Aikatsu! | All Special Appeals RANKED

I've collected all 54 appeal animations in the Aikatsu anime and I put them all together for you. Enjoy!
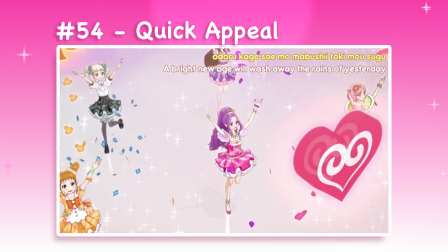12s
54. Quick Appeal. I've defined an appeal as an animation that plays in between choreography.
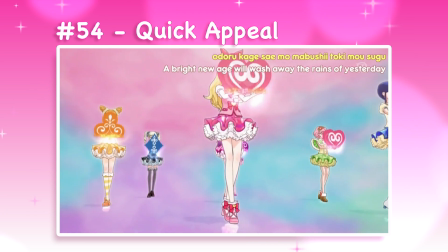17s
It begins when the background changes to this more abstract void space.
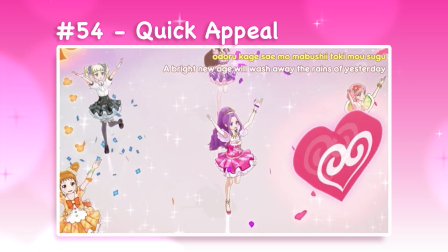21s
The quick appeal is the lowest on the list because although this throwing animation is cute, it's a very short sequence and the characters only have limited movement.
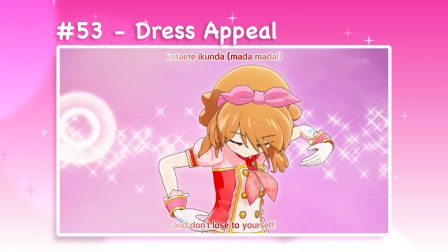30s
53. Dress Appeal. The dress appeal is a good example of basic character animation.
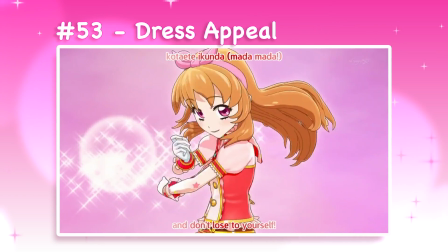35s
There are no props or dynamic camera movements, but this is a good start for showing the character's personality.
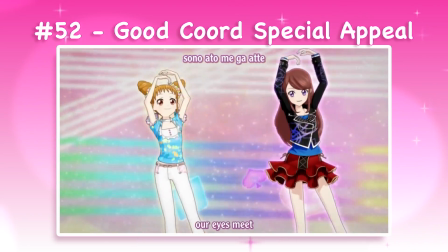42s
52. Good Chord Special Appeal.
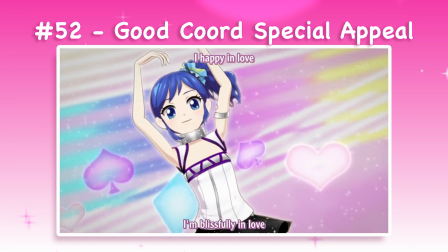45s
The Good Chord Special Appeal uses almost the exact same animation as the dress appeal, but it adds props to the background plus some extra particle effects.
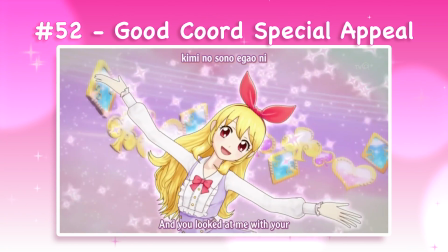52s
Still no dynamic camera, but it's a boost.
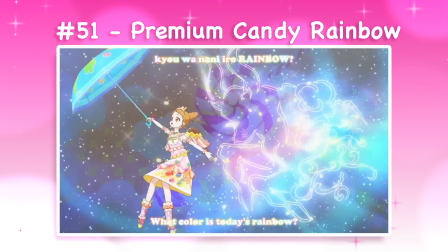57s
51. Candy Rainbow. Candy Rainbow is an unfortunate victim of my ranking system.
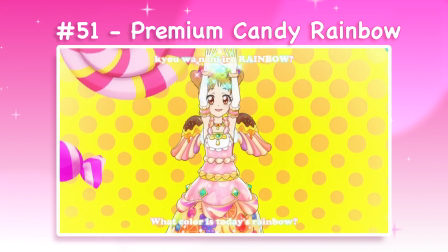61s
In order to avoid too much repetition, I've chosen only the most advanced version of each appeal.
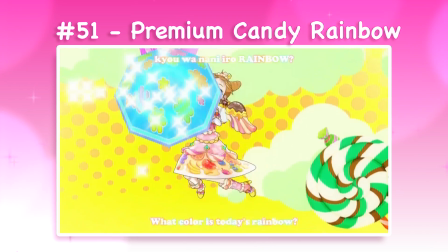66s
The normal version of Candy Rainbow is longer, but for consistency, I'm using its premium version.
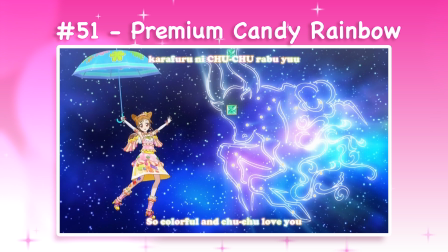71s
Although this animation has been cut down for time, it does have the start of an interesting background set and a dynamic camera.
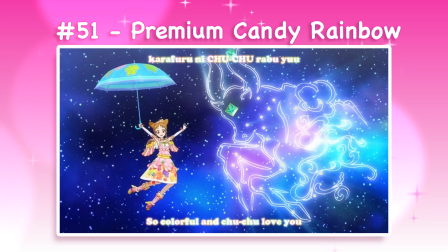77s
The floating umbrella pose is also very cute.
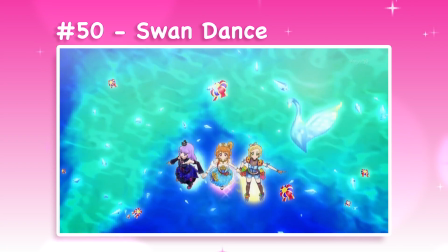82s
50. Swan Dance. The next two are trio story appeals, which I find underwhelming.
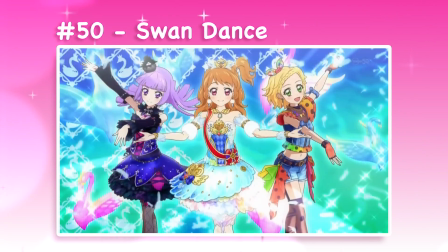87s
Flight is a cool concept, but this animation lacks weight because there are no anticipation poses.
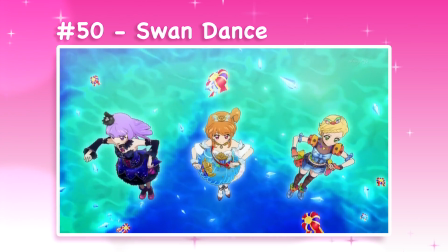91s
The characters don't crouch before jumping, pull back before stopping, or overshoot their poses enough to feel impactful.
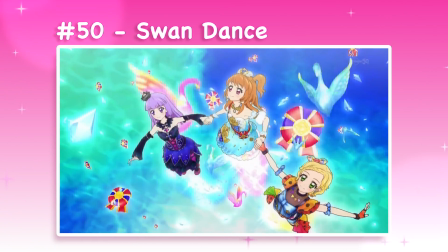97s
For Swan Dance, I also don't think the Swan Lake theme has been used effectively. The pink swans look more like flamingos, and the blue ones completely blend into the background.
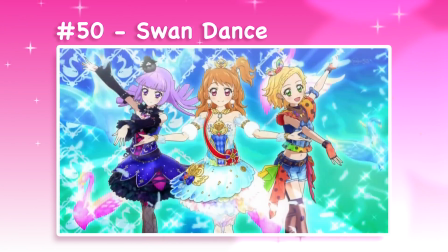105s
They're supposed to match the accent colors in the dresses, but tinted black and white swans would have been a lot more recognizable.
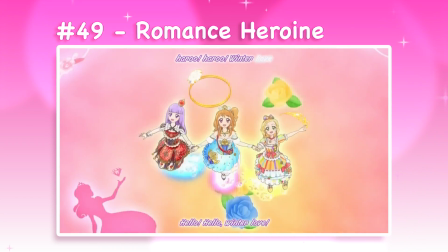113s
49. Romance Heroine. The animation in Romance Heroine is still floaty, but the added detail of flying through the ring prop is nice.
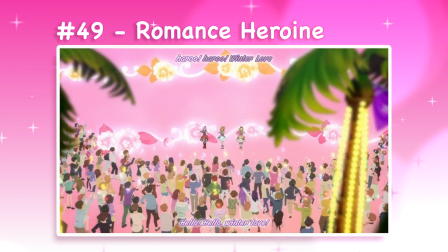120s
The background and props in this version are generally more appealing to me since the color palette has been more thoughtfully considered.
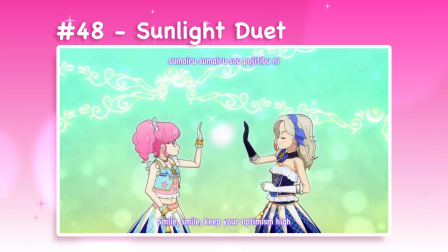129s
48. Sunlight Duet. There are a bunch of these standing appeals coming up, so I'll move quickly through them.
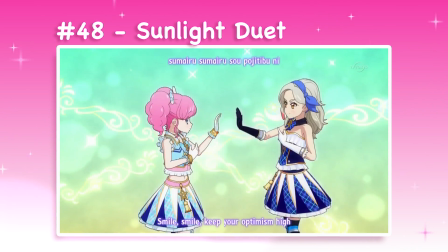134s
Sunlight Duet is fine, it's a very slow sequence and the sun symbol in the background looks stylistically out of place, but there's nothing wrong with the animation itself.
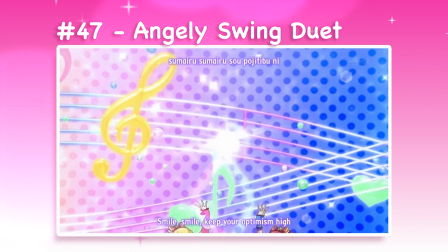144s
47. Angely Swing Duet. Angely Swing Duet has a lot more going on in the background animation, which helps make up for how simple the character animation feels.
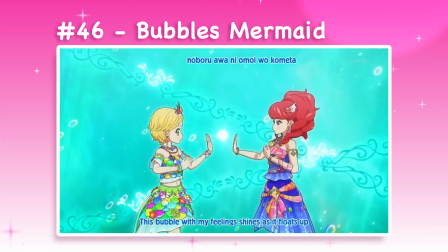154s
46. Bubbles Mermaid. Bubbles Mermaid adds a fun 3/4 angle to the start of its appeal sequence, so that's nice.
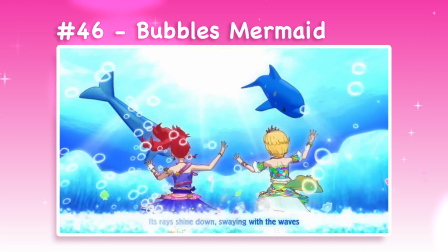160s
I like the aquatic theme of the props and the bubble effects that radiate from the jewel in the center of the screen.
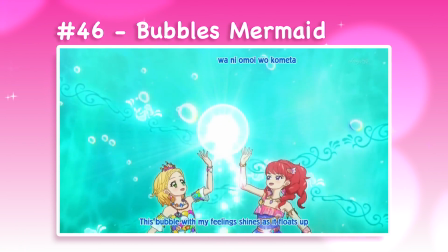165s
Having the characters pose with seashell props is another thoughtful detail.
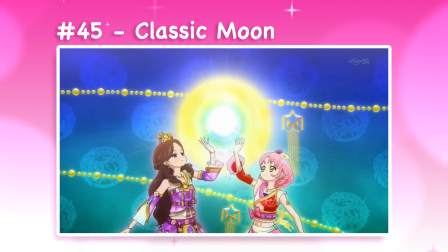171s
45. Classic Moon. Classic Moon makes me appreciate the reveal concept of this animation template.
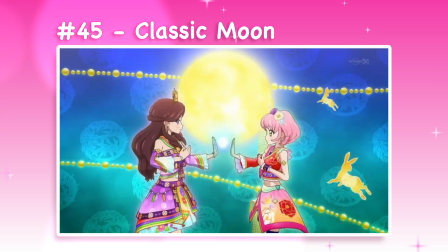176s
The light goes up and becomes a background prop, and I think that idea is clearer with the moon constantly in frame to give the light more spatial context.
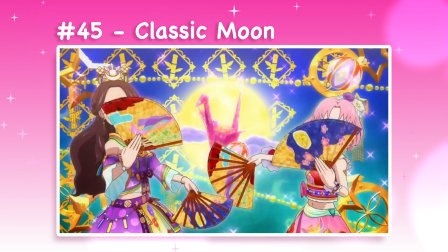183s
The fan props and detailed background are nice in the final frame too.
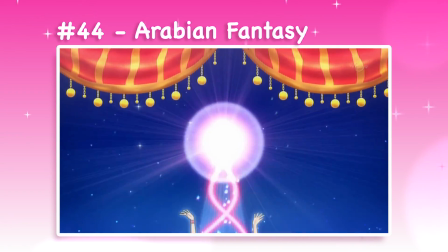188s
44. Arabian Fantasy. See how the drapes staying in frame also help you keep track of that light reveal element?
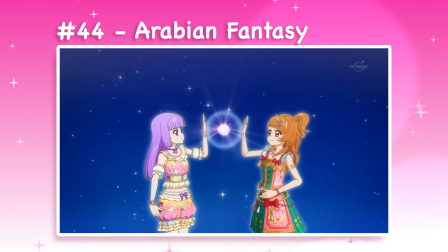194s
It's smart, and I give bonus points to Arabian Fantasy for giving one character this instrument prop.
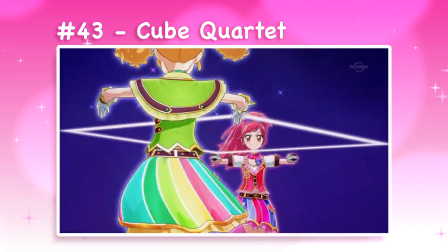201s
43. Cube Quartet. Cube Quartet has some good dynamic camera movements.
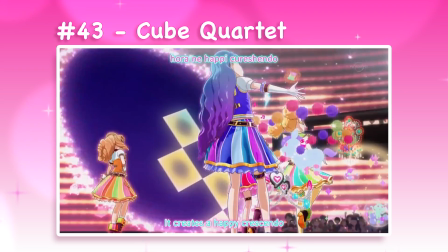206s
Although I find the geometric shape concept to be a little boring, I like that the cube expansion launches the characters into the final frame.
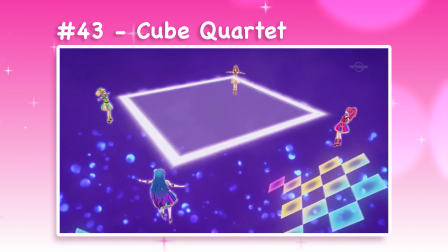211s
It'd be better if the cut was smoother so the characters could leave frame entirely and then reappear, but this is fine.
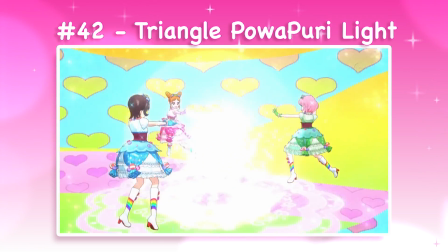220s
42. Triangle Power Query Light. The next few appeals are the triangle appeals, which I put higher since the sequences are slightly more complex.
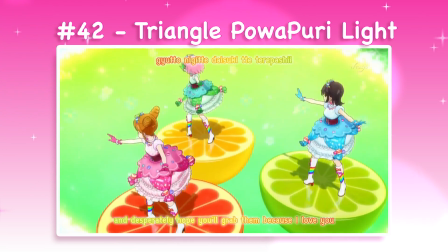227s
The animation is a bit rigid but okay overall. For power queries, I have two issues.
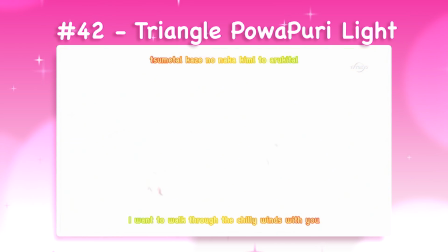232s
First, the background cuts suddenly between the transition gradient set and the final pattern set. Second, I'm not a fan of the contrast between the green background and the brown sweets.
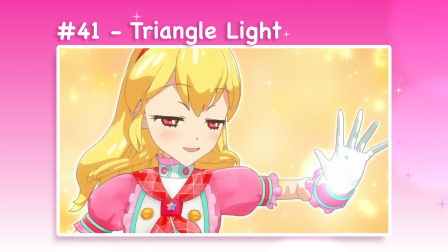244s
41. Triangle Light. Triangle Light sequence has a lot less in terms of props and background elements, but I'd rather have smooth cuts and a simple background than anything that feels messy.
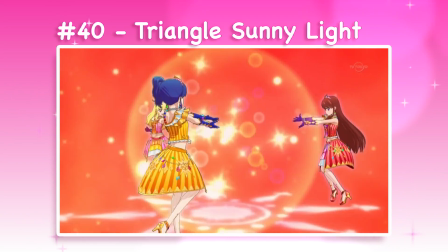257s
40. Triangle Sunny Light. Triangle Sunny Light adds graphic panels to speed up the beginning of the sequence, which is very effective.
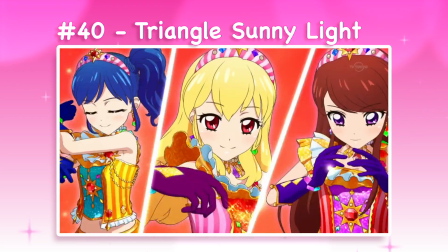263s
It's the same rigid feeling spinning animation, but it's an improvement to the overall pacing.
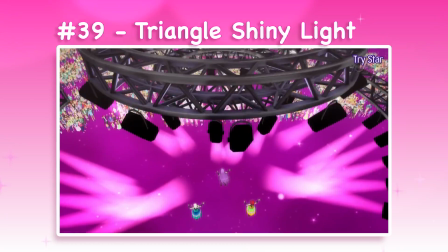271s
39. Triangle Shiny Light.
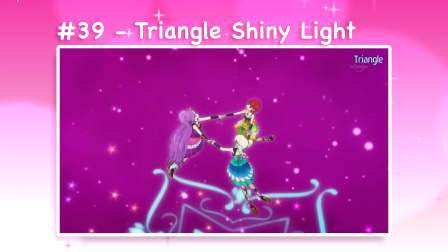273s
Triangle Shiny Light is only higher because it uses fancy triangle-shaped graphic panels rather than the rectangular vertical panels from Triangle Sunny Light.
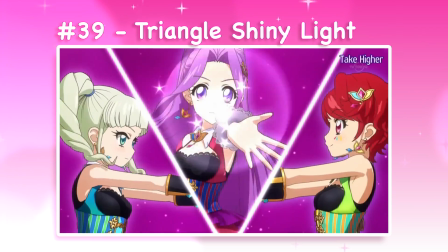280s
Sure, that looks good.
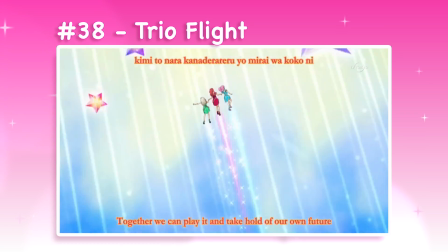284s
38. Trio Flight. Trio Flight has the most dynamic camera so far. I really like how it swings around the characters in a full 360.
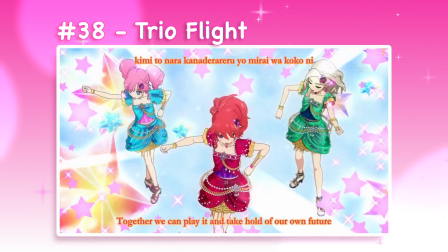291s
The starry background is a bit generic, and the animation still feels minimal up to the final frame,
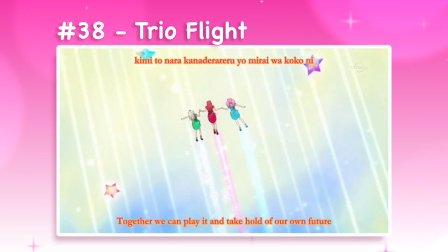296s
but it's very well timed and has a better sense of weight thanks to the timing rather than the poses themselves.
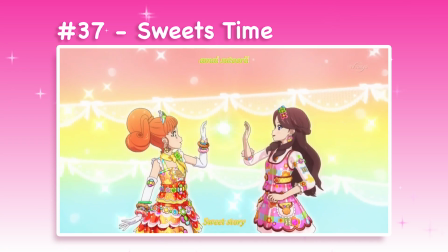304s
37. Sweets Time. Sweets Time is another light reveal appeal, and I like the use of props in the final frame.
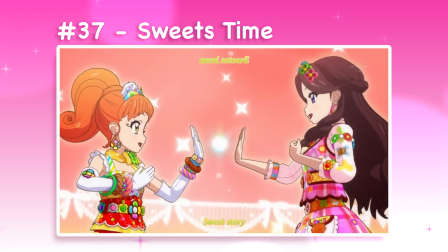310s
Having characters hold props is always a nice detail, and there's a ton of personality in both poses here. Filling the frame with foreground elements also gives a better sense of depth.
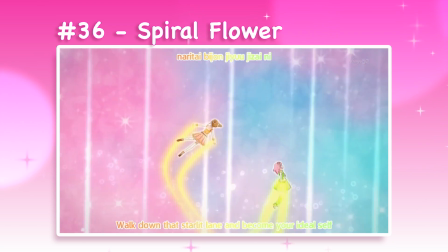321s
36. Spiral Flower. Spiral Flower starts us off on another big chunk of similar appeals. I like the spiraling flight animation.
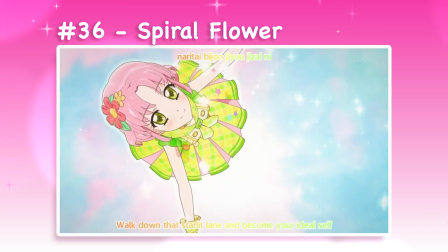327s
It feels dynamic even though the camera is just a zooming pan. The props and colors here are nice, very gentle, and cute.
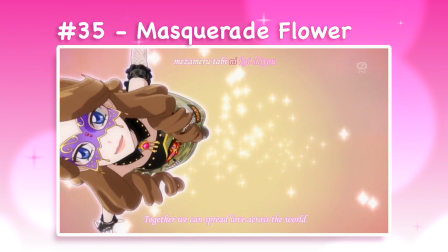335s
35. Masquerade Flower. Masquerade Flower is very similar, but the speed has increased.
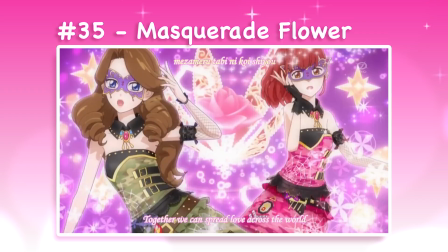340s
That's really all it takes to feel more dynamic and interesting.
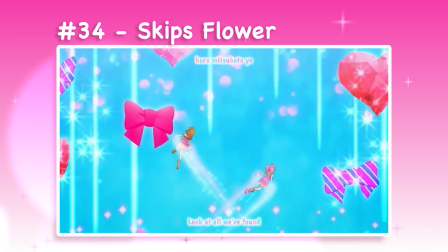347s
34. Skips Flower. Skips Flower varies its speed a little, so it feels less intense, but I do like the background props more on this one.
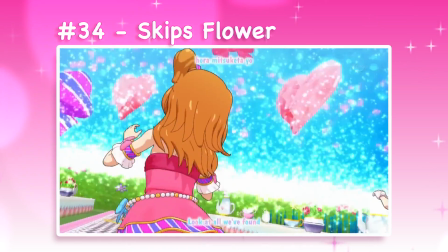354s
The blue and pink they chose have a pleasing contrast.
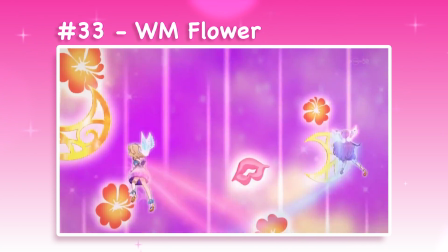359s
33. Double M Flower. Double M spiral animation is cool. Not only is it faster, but the characters fly toward camera.
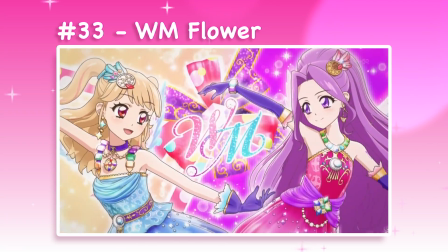365s
Nice background logo reveal too.
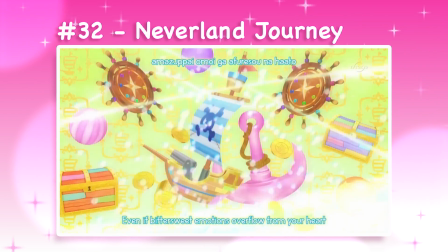371s
32. Neverland Journey. Maybe no one else will appreciate this, but I put Neverland Journey up here because of all the effort they put into the wind animation in the final frame.
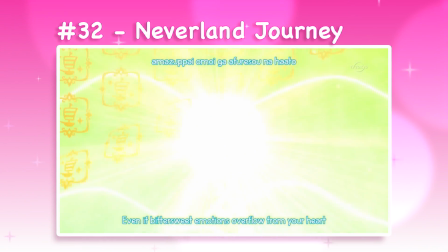379s
You can barely even tell it's there, but it shows a lot of effort on the part of the animator to make the still flying poses look convincing.
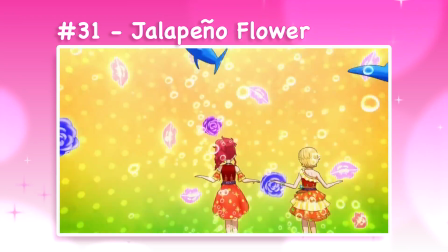387s
31. Jalapeno Flower.
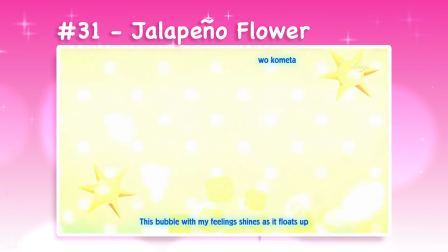389s
Jalapeno Flower's spiral animation is even faster than Double M's, and although the characters don't fly toward camera, I like the directional variety in the final frame's animation.
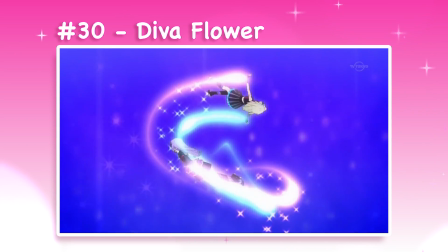400s
30. Diva Flower. Diva Flower gets the highest spiral flight ranking because the characters are flying towards camera throughout the whole sequence, not just at the end.
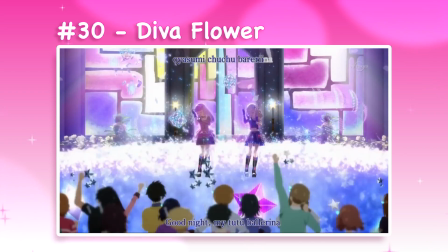408s
That gives it a lot more depth.
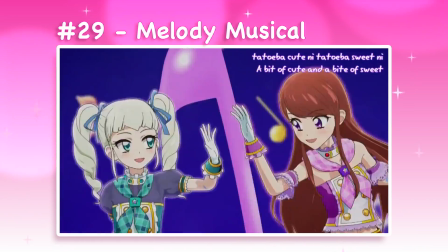412s
29. Melody Musical. Melody Musical is extremely cute, and especially creative based on what we've seen so far.
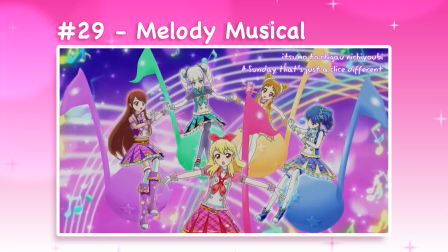418s
I only dropped its rank because I think the chain of high fives is a little repetitive.
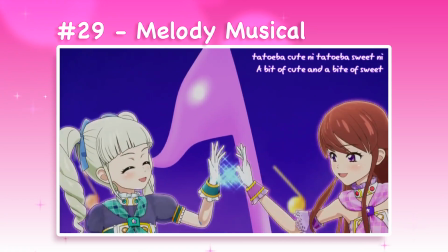422s
The choice to make the center character hold onto the musical note when it flies up shows great attention to detail, even if it's not shared with the background characters.
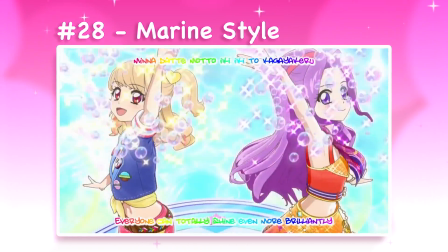431s
28. Marine Style. As fun as the flying animations are, Marine Style is a good example of how to make grounded sequences feel just as fun.
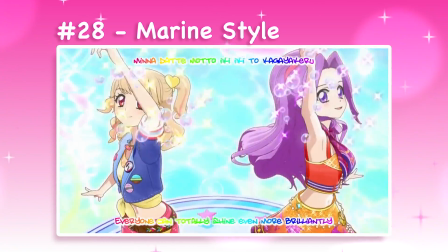438s
The different angles of spinning animation are cut together dynamically, and we all know how much I enjoy nautical motifs.
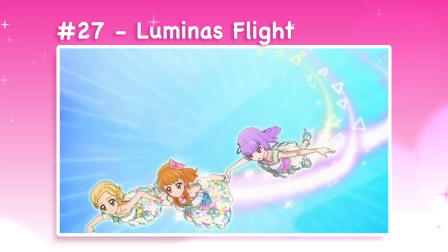445s
27. Luminous Flight. Luminous Flight gets points for showing the characters interacting with each other mid-sequence, and not just interacting physically, but reacting with full facial animation too.
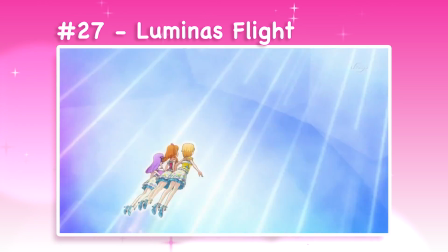454s
There are proper anticipation poses that give the animation believable weight, and I like how they choreographed the position switch for the bottom two characters in the final frame.
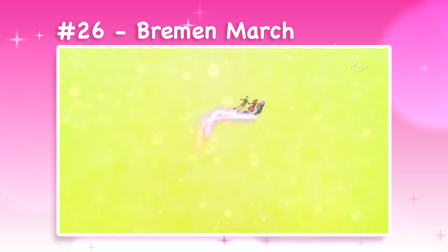464s
26. Breman March. The next few appeals use the same prop dodging animation template.
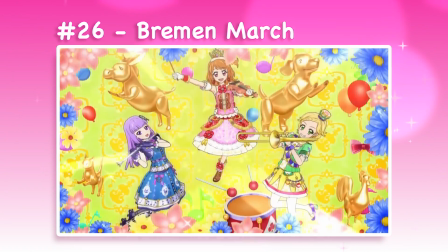469s
Breman March is the lowest among them because although the extra depth from the retreating camera adds a great dynamic element, its visual design is the weakest.
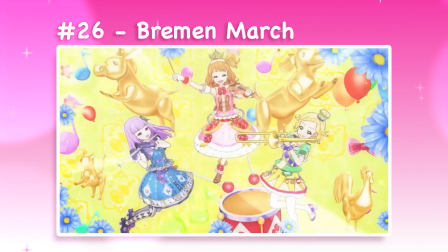476s
Did you notice the trail of musical notes behind the characters? I had to look closely for it. 25.
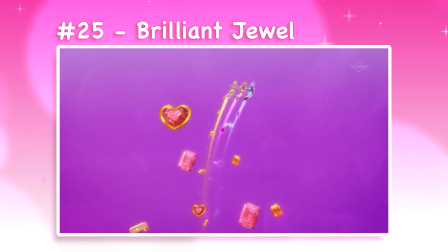483s
Brilliant Jewel. Now, did you see the trail of props in Brilliant Jewel? Maybe it's because you were looking for them already, but they are more noticeable since the effect has been extended.
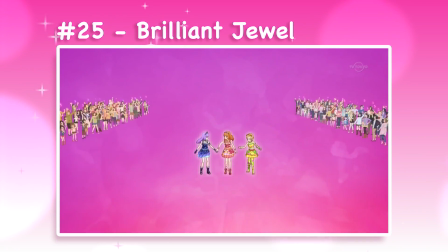491s
The props are overall integrated better into the animation, and it fits in some more dramatic rotation on the characters to help sell the weight of the flying sequence.
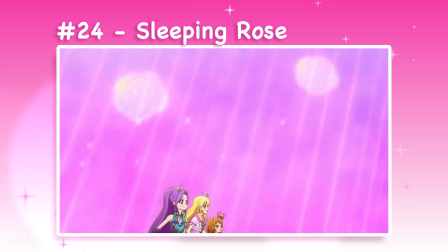501s
24. Sleeping Rose.